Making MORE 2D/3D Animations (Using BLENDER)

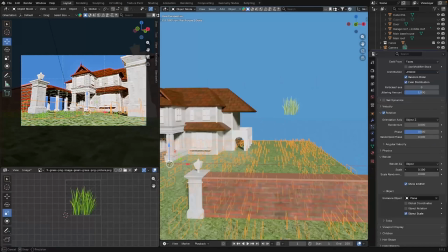499s
And I just used this image of grass that I got from Google,
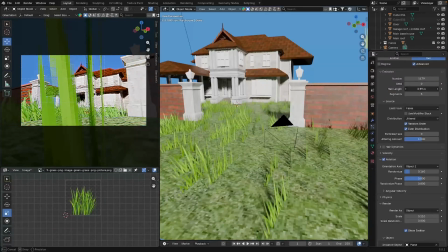504s
and then I used that as my grass texture, and I put that in the particle system.
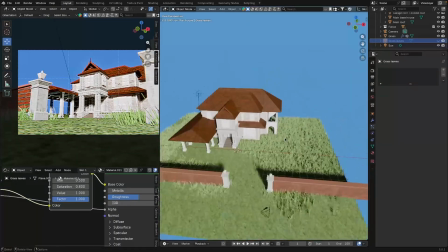511s
And yeah, I think it looks pretty good so far.
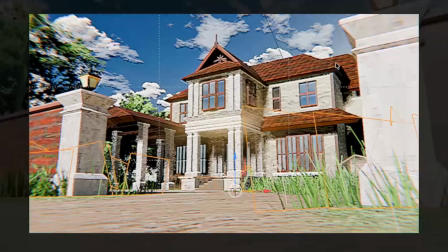514s
Okay, as you can see, I added clouds, I added trees, I added the texture to the lamp.
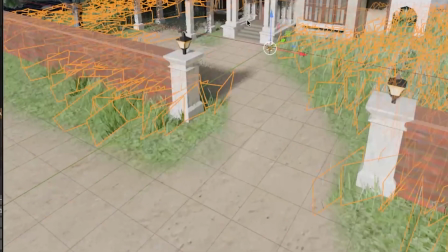523s
I also forgot to mention that I added a road. I textured the road, and so yeah, that's another addition that I forgot to mention.
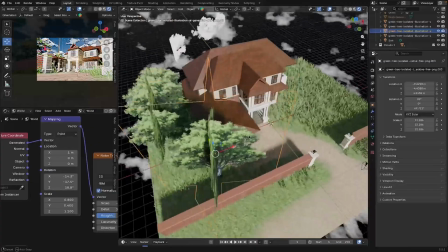531s
Trees are just, 2D planes crisscrossed together.
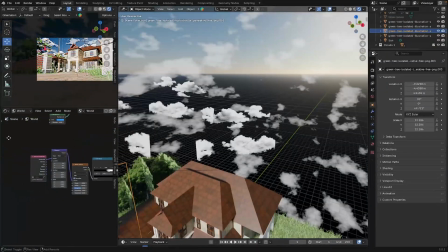536s
The majority of the clouds I made in shaders, but also there are some that I just
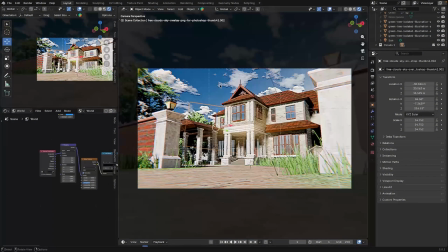542s
imported a PNG plane, and I kind of like the uncanny feeling of it, to be honest. So yeah, now I'm gonna try making a gate, because I forgot to make a gate for the entrance, so I have to do that. I hope it doesn't really ruin the scene, because I'm scared that if I add a gate,
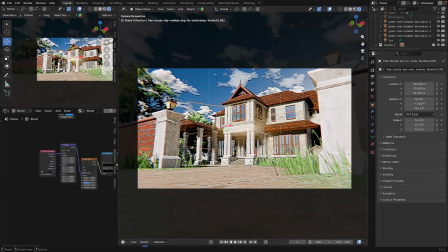561s
it's gonna kind of cover the majority of the scene. Basically, the story is that this family is pretty rich, and you need some high security if you're a rich family, you know what I mean? So I kind of have to make a gate. I'm not sure about the design yet. It's okay, we shall figure it out.
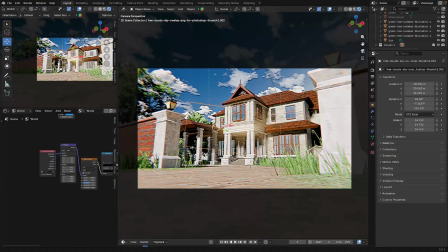577s
Should I just use like a 2D PNG image of like a gate?
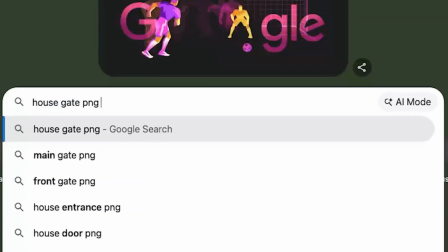583s
House gate. PNG. Yeah, like, ooh.
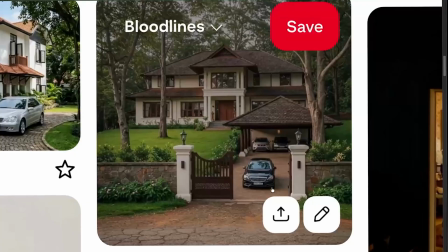591s
I kind of just want to do this. Like, this one's pretty simple. So now the journey continues.
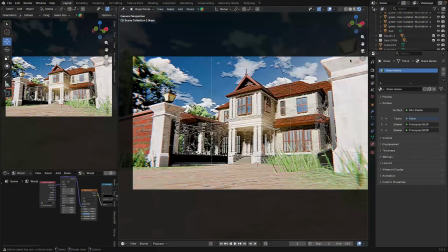596s
I added the PNG gate that I was talking about just to make my life way more easier so that I don't have to model anything again.
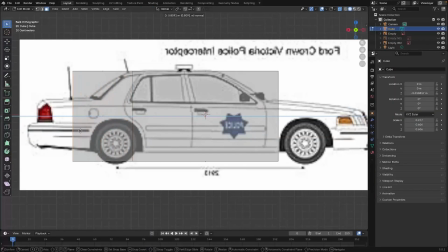603s
And now I move on into the next scene slash shot of the animation, which is the night scene.
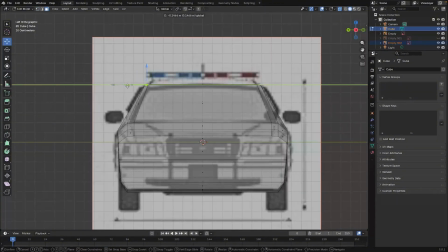611s
I mentioned that I wanted this to be a crime scene with police cars, and so I modeled a police car.
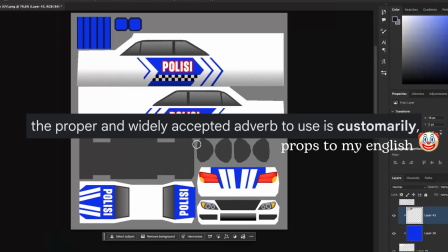619s
I also did the texture customly, and then I put it in the model and it looks really good.
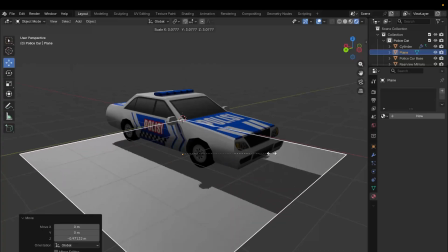628s
I then added the lights in the car, the brake lights,
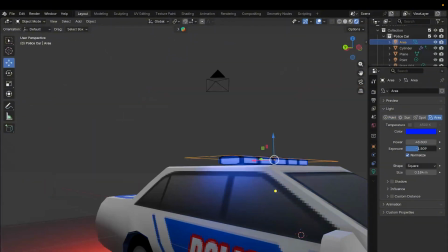634s
and then siren lights, and yeah, that's the finished car model.
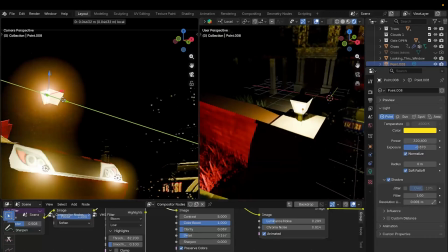640s
Then I put the car in the scene and I edited the shot.
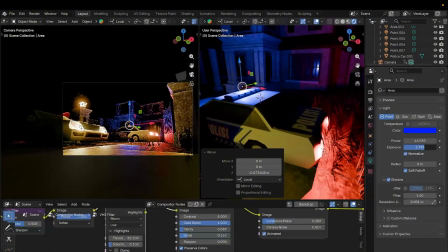644s
I edited the scene to make it nighttime, and then I also brightened up the siren lights, and I also added more lights into the house.
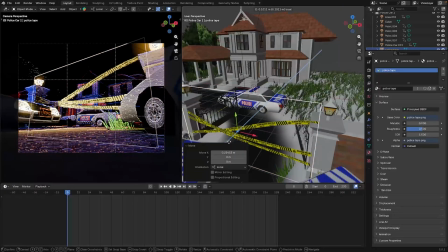652s
And then I added the police tape. I made it customly in Photoshop,
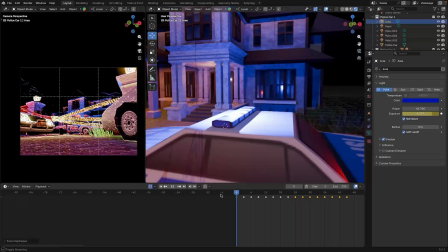657s
and then I had to do a lot of adjustments so that I can get the angle that I want and so that the tape doesn't block the house.
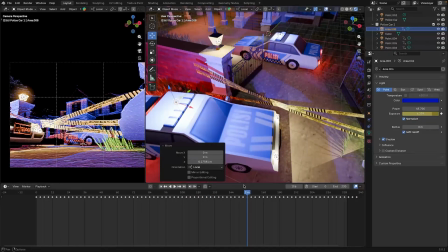665s
Then I animated the police lights to make it constantly blink. And then I also animated the camera.
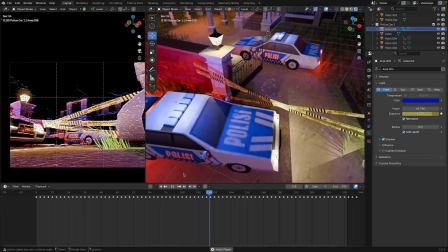671s
I did a little zoom in the shot. Okay, so this is a different scene.
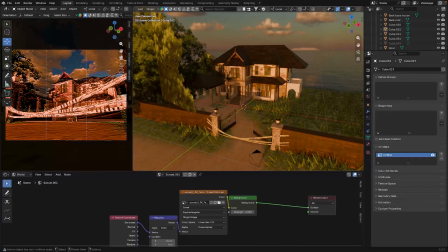679s
This is the sunset scene. I apologize if I didn't record any of the process for it because I needed to lock in.
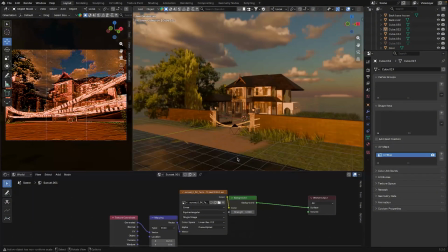687s
For the sky, I just used an HDR shader.
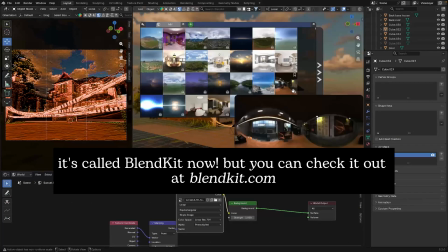691s
I got it from Blender Kit. I just picked it out, the ones that are in here.
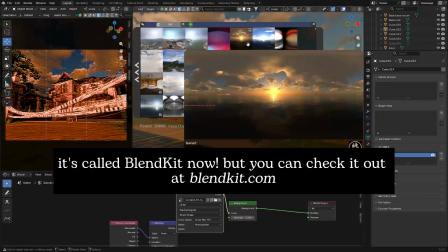697s
Well, only the ones that are unlocked. For example, this one. I used this one, I think, for this particular scene.
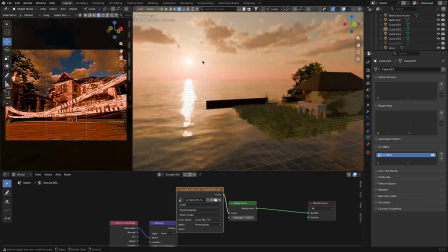704s
So I have the sun facing this way and then facing towards the house.
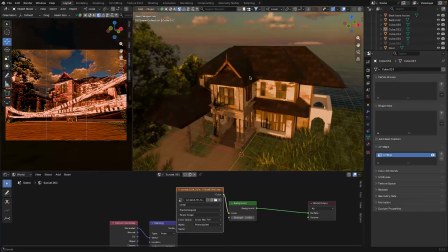710s
I only made a few changes. I don't know if you can hear my dog outside, but he's crazy.
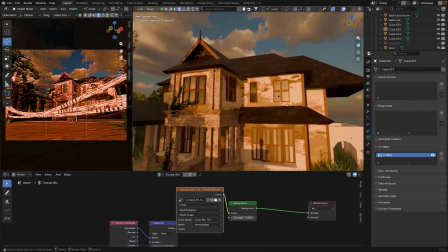718s
I retextured the walls to make it a little bit more, say, like abandoned and dirty.
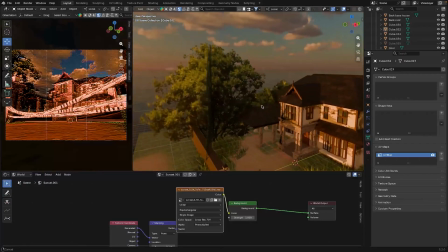725s
And then I made the trees bigger because obviously trees grow. Trees don't stay the same size throughout this whole like montage of time periods.
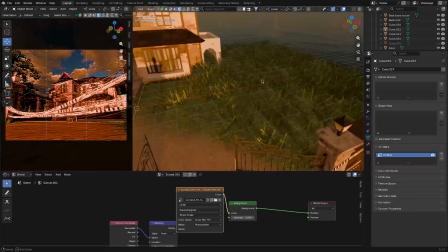737s
And then that's kind of it. I made the grass a little bit taller as well. I made the grass a little bit taller. I don't know if you can tell, but like it's a little bit taller.
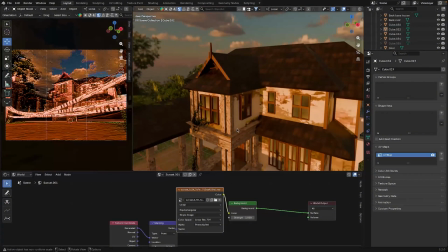744s
I also made the roof a little bit darker just to make the house a little bit more abandoned.